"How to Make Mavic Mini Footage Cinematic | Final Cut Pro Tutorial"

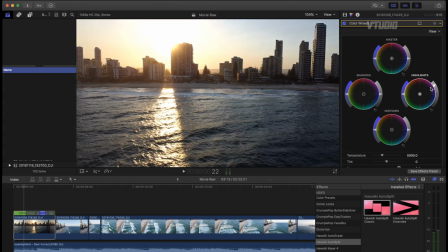4:16 You can try brightening up, but as you can see, as you brighten up the scene too much, it removes a bit of the sun, so I don't brighten up that. But you can add the midtones, that kind of gives it like a nice bit of colors to it. You can also increase the temperature, change the time of day.
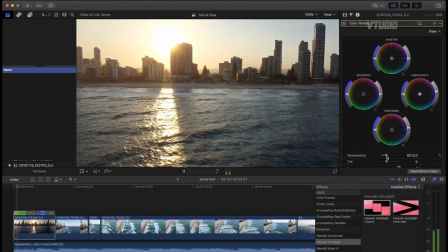4:31 So here, look at that. I've just completely changed the look and feel of this.
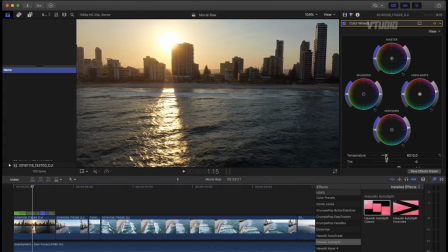4:36 Gonna get rid of that music just to show you. Just by changing the color tone, I can make it different parts of the day. You don't want to be too aggressive by the change, but you can play around with that.
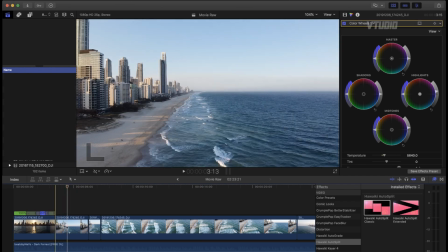4:47 Secondly, if, for example, this is dark and this is too bright, you can just make this one a bit darker.
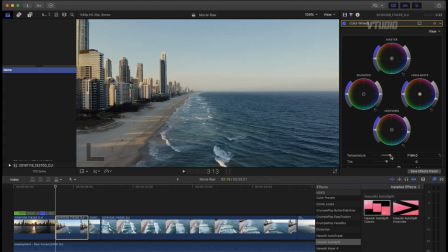4:53 And you can even change the temperature to match. So now look at this. Hit play, and it comes in, and it's a bit more, this is before, over here.
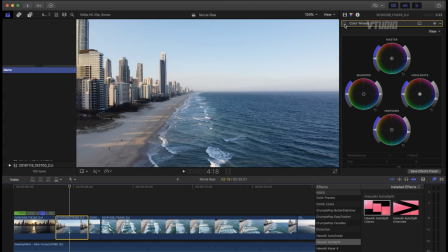5:02 Hit play, before, bit too aggressive, that cut. seems like a completely different time of day.
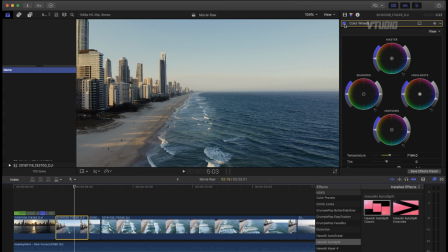5:09 However, afterwards, transition there. And you kind of just have fun with your sequence and you end up with an amazing, amazing fun project to play with.
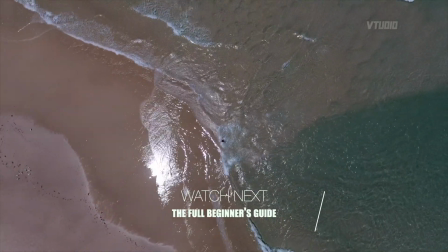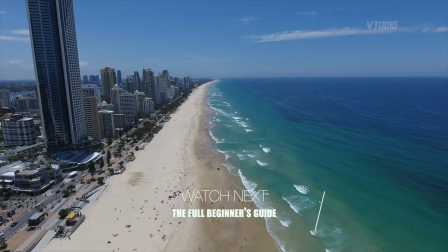5:24 Staring out so far at the kaleidoscopic stars,
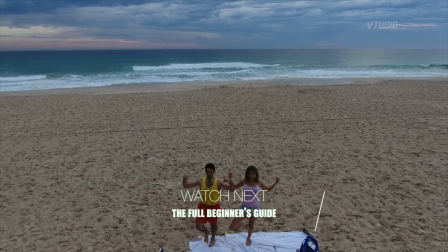5:30 deep in the feeling so bizarre, it doesn't matter who you are.
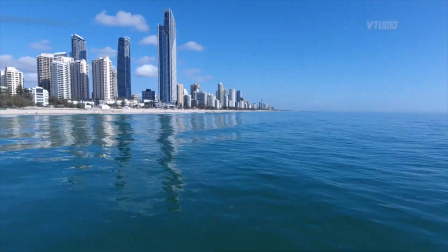5:38 We're burning.
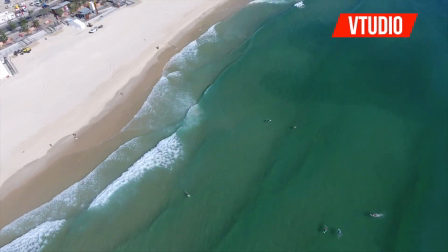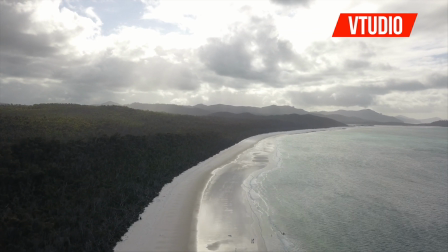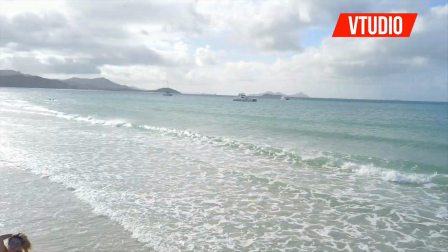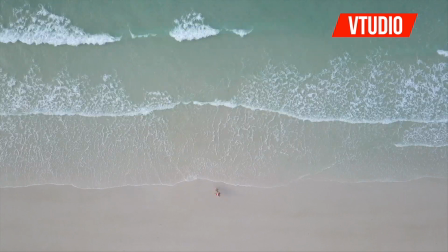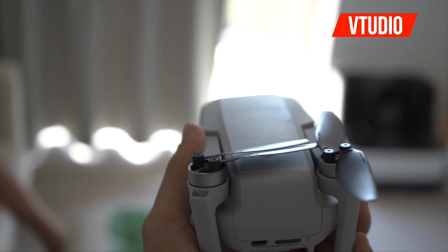6:25 One of the best features about this tiny drone is that it really impresses the ladies. Wow, it's so small.